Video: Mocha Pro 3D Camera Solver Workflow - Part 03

Hi everyone, John here. Welcome back to part 3 of my exploration into the Mocha Pro camera solver.
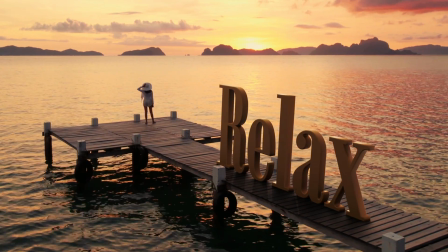6s
In the last tutorial, we looked at how to approach this shot. And this time, I'm going to break down how I used After Effects and Blender again,
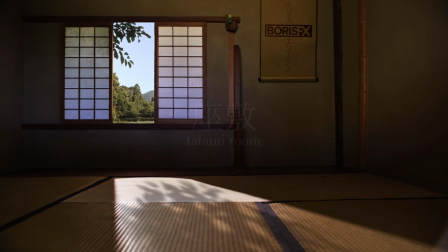15s
combining the 3D camera solve data with a little planar tracking and corner pinning to completely transform this shot. Alright, let's jump in.
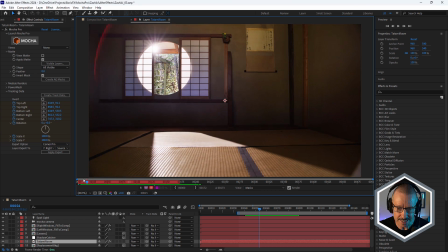28s
So let's start by looking at the original footage. So this is a traditional tatami room in what looks to be quite an old Japanese house. It's been set up with a spotlight outside and there's a board on the window.
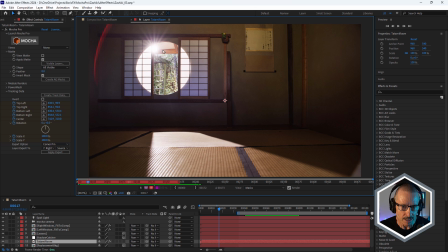42s
You can see you've got some shoji screens here, these paper screens. And the spotlight is shining through the board which has a hole cut in it. And it's creating quite an interesting effect. We've got this very bright light shining through on the floor here on the tatami. But this area here is really ugly.
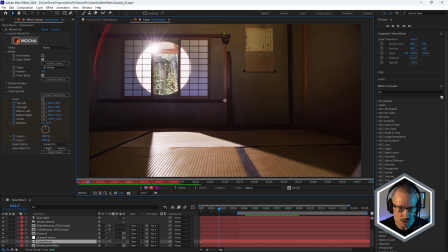60s
You've got the eave, and you've got this ugly old wooden structure outside, and fairly raggedy looking bamboo as well.
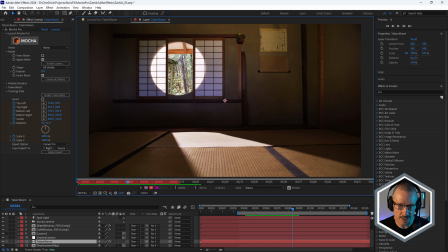69s
So it could definitely do with a background replacement for this. But when I was doing it, I thought, well, I don't really like this ring, this circle at all. I mean, I want to get rid of that completely. Plus, I wanted the shoji to be semi-transparent so that we could see more of the background.
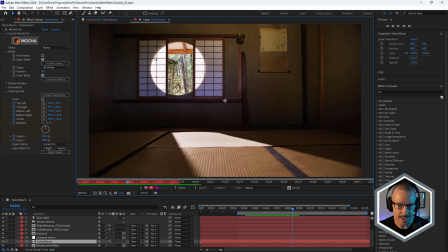87s
So I decided to completely remove this window and add a new background in and also add new shojis in.
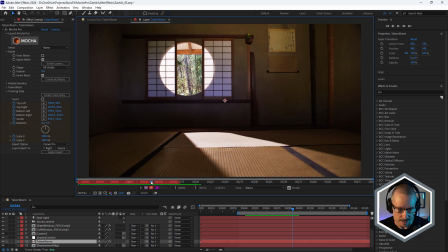96s
So we'll take a look at how I did that in a moment.
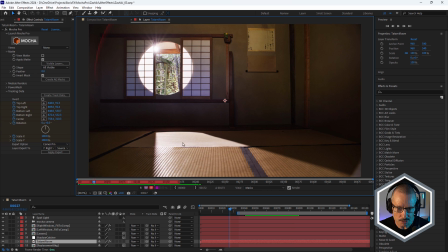100s
I also wanted to bring some movement into the room by casting some shadow in this area here. Originally I thought maybe put some 3D text on the tatami and, but that was all pretty sort of like cliche looking. So rather than do that,
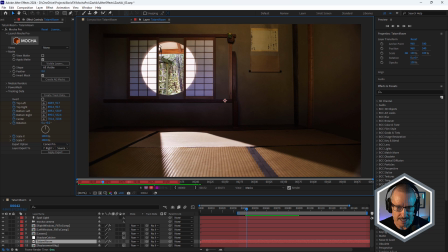115s
I have used some techniques to cast a shadow of leaves onto this area here.
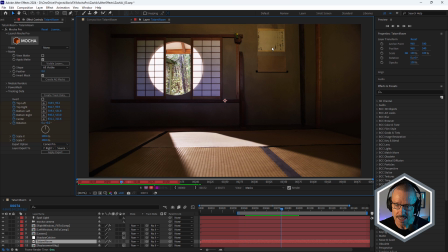123s
So we'll look at that in a moment as well. Plus I also use it as an opportunity to go into Blender and replace this scroll as well. Okay, so first things first, let's go into Mocha Pro and talk about everything that was done in there.
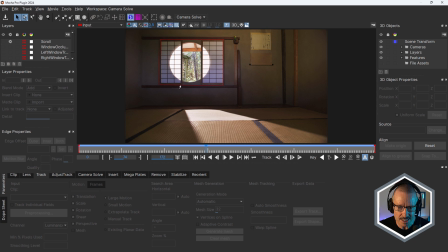139s
Okay, so you can see a big spline And that's the spline I used to cut out this entire section. That's this one here. Okay, I'm just gonna turn that off for a moment. And I wanna talk about window occlusion first. So if you watched the previous tutorial, you'll know that I used a not yeti spline to occlude everything that I didn't wanna have in the 3D solve.
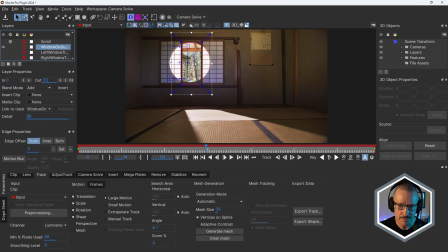164s
And I've done the same here. I didn't want the 3D solver to look at this background area. I only wanted it to analyze what's inside the room. So I've used this window occlusion spline. Just track that in there like that.
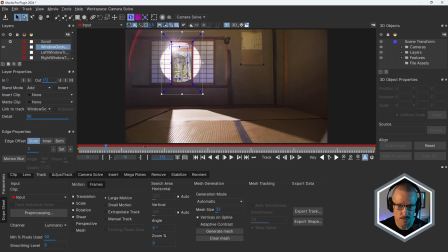178s
It was super straightforward.
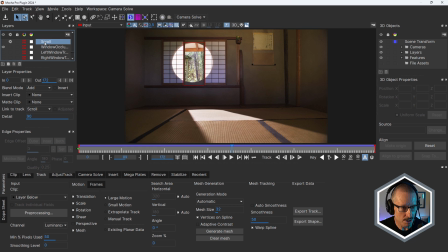182s
And I've also added this scroll spline, okay? So this is the replacement for here. So if I turn that on, you can see that completely covers that scroll. And there's also a mesh here. That's because I've hit generate mesh.
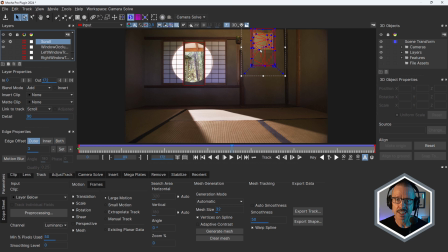199s
and I'm using that mesh in Blender to position the new geometry. We'll look at that in a moment. So that's the preparation over here in the track tab. And once that was all set up, I came across to the camera solve and up here in the layers panel,
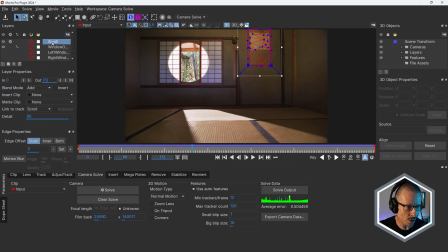218s
just making sure that this scroll has the cog or gear checked. Okay, so it will create geometry for that and that the window occlusion has the mask checked so that that gets occluded. Once that was done, hitting solve and very, very quickly, I got a 0.5 average error.
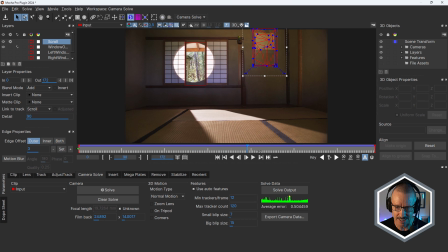238s
So that's so low, it's a beautiful track. It was very, very easy to track this or camera solve this. So that was the setup for that.